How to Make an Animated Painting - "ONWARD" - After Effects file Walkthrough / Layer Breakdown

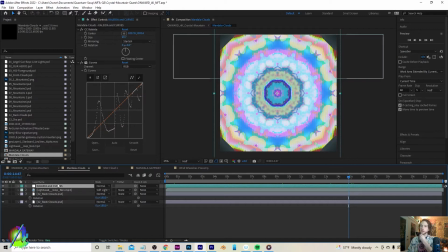24:51 And on this adjustment layer, which I've called Kaleido and Curves here, it has, as you might guess, a CC Kaleido effect and a Curves effect. You'll notice with the curves that I have a very wobbly line,
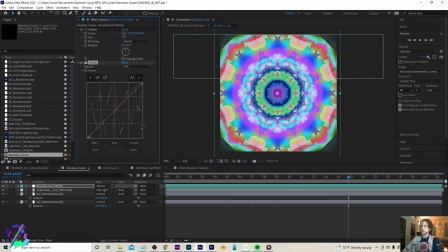25:07 and here I'll just redesign this so you can see what exactly that does. This is a really cool effect because it creates these lines all throughout the animation, or all throughout the composition by taking colors that would normally be like a gray gradient, and it gives them a sharp line.
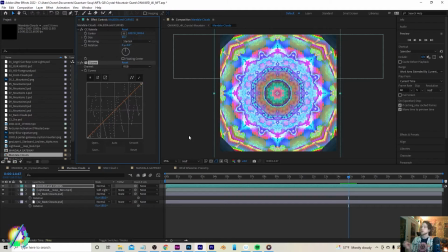25:25 So for creating really incredibly complex images that just have a very sharp contrast between them, this is one of my secret weapons that I use in order to do that, because it creates these lines that flow with the flow of the imagery itself,
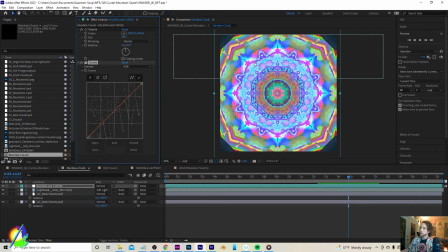25:44 but it creates this super sharp contrast in them that makes this like really interesting line effect.
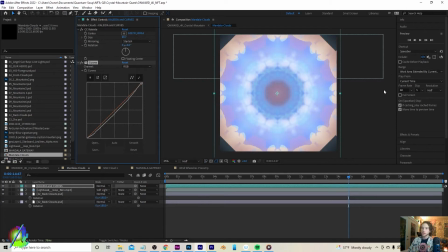25:50 Like if we were to draw a straight line like that, that's what it would look like without the curves effect. Pretty cool, right? I'm just Control-Zing and then Control-Shift-Zing, going back and forth to show you what is happening. And you can play with these curves like any way you want.
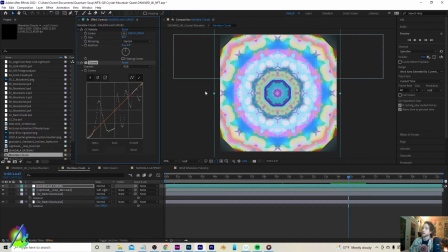26:09 You can do whatever you want with them to make them look whatever different way that makes you happy. It's your art. It should make you happy first and foremost. We're making art to make ourselves happy.
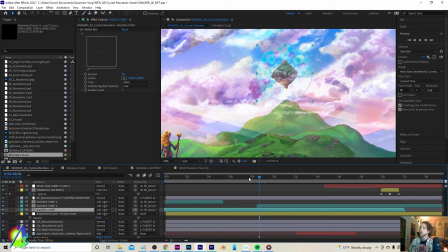26:23 Yeah! So for something like this, I put it on a soft light layer because that just makes it not dominate the space there.
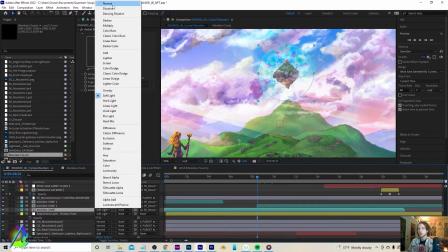26:35 For example, if I were to turn this to normal, then we would have this like very sharp, very
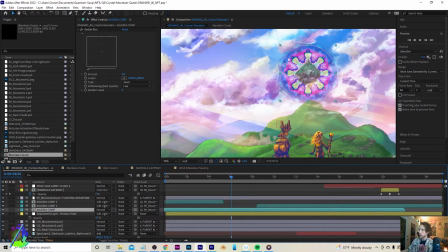26:45 solid looking object that's around the floating mountain, and it kind of takes away from the floating mountain in and of itself.
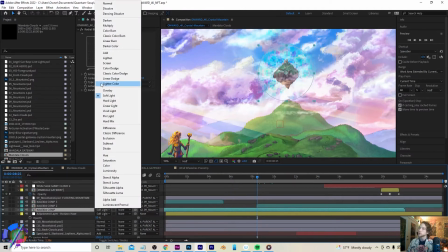26:52 But using soft light layers, I experimented with a lot of layers. I had it on overlay for a little while.
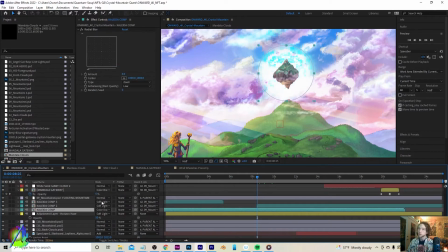26:58 I've also had it on color dodge, but that was like just a little bit too luminescent. You can even put it on multiply or color burn or something, or darker color, and then that also creates a cool effect.
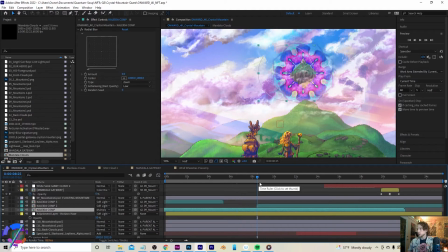27:13 It really depends on like what you're going for in your representation of the imagery and how you want it to be perceived.
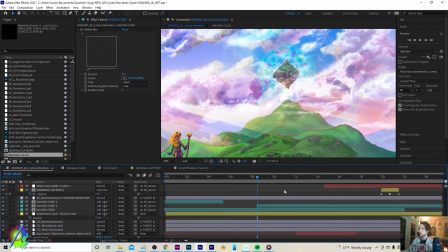27:21 In this case, I want this mountain to seem almost like a source of light, like it's the center point of this animation.
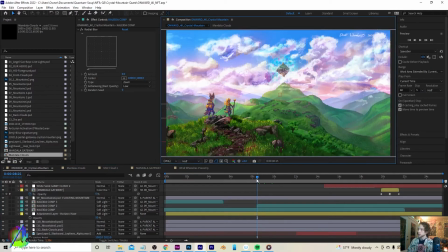27:28 So I use a soft light layer to just have this very subtle sacred geometry mandala form that is floating and hovering above the mountain.
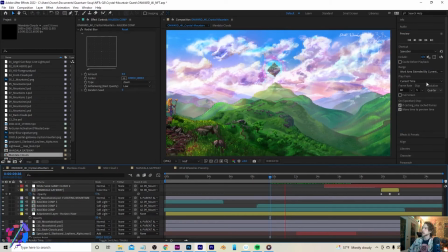27:43 Yeah. Also, as I'm previewing it, I have I have it set to skipping 5 frames,
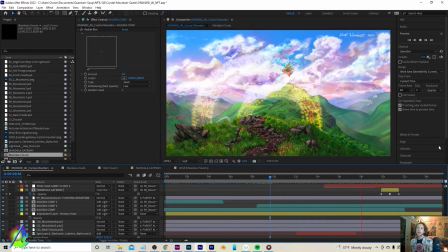27:50 and it's set to a quarter because the original animation of this is huge in 4K.
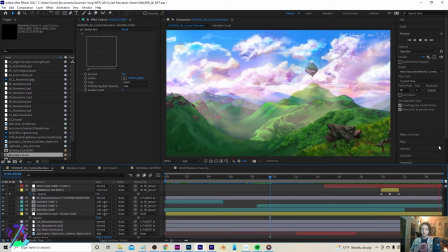27:57 It took 8 hours for me to render this animation with all 52 of these layers.
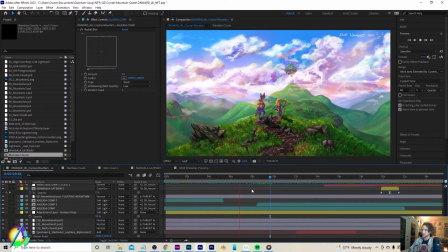28:04 It's absolutely ridiculous. It's probably the longest media encoder render that I've ever done.
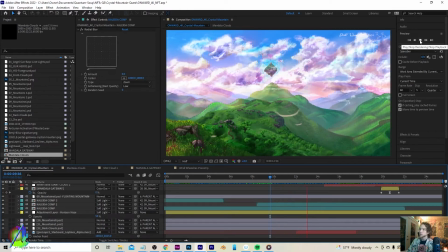28:11 But you know what? It's worth it. I went out and I lived my life while it was rendering.
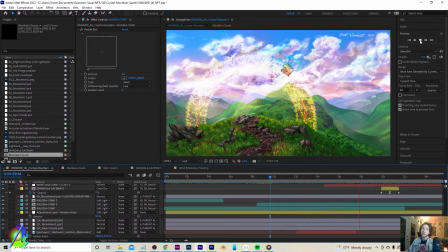28:17 I was actually surprised to come back and it was still rendering.
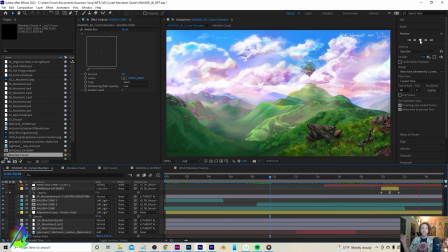28:21 I was literally in the process of like moving my studio around as I did this, and I wasn't able to move my computer until this was finished.
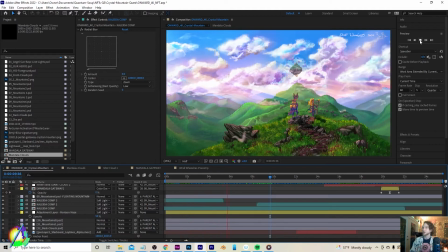28:27 And then once I got my computer to the new spot, and that's when I like actually started uploading it to the internet and making all of these things.
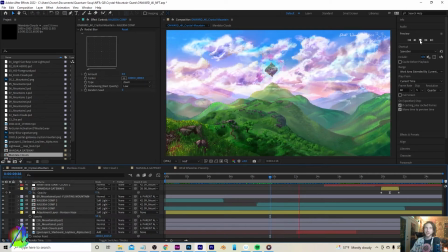28:36 It was a lot of fun. It's a lot of fun to make art.
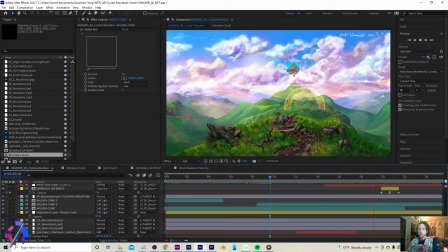28:42 Do. Yeah, so that's basically the file.
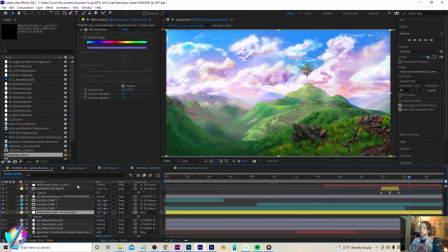28:49 Oh no, there's a couple other adjustment layers here that I would love to.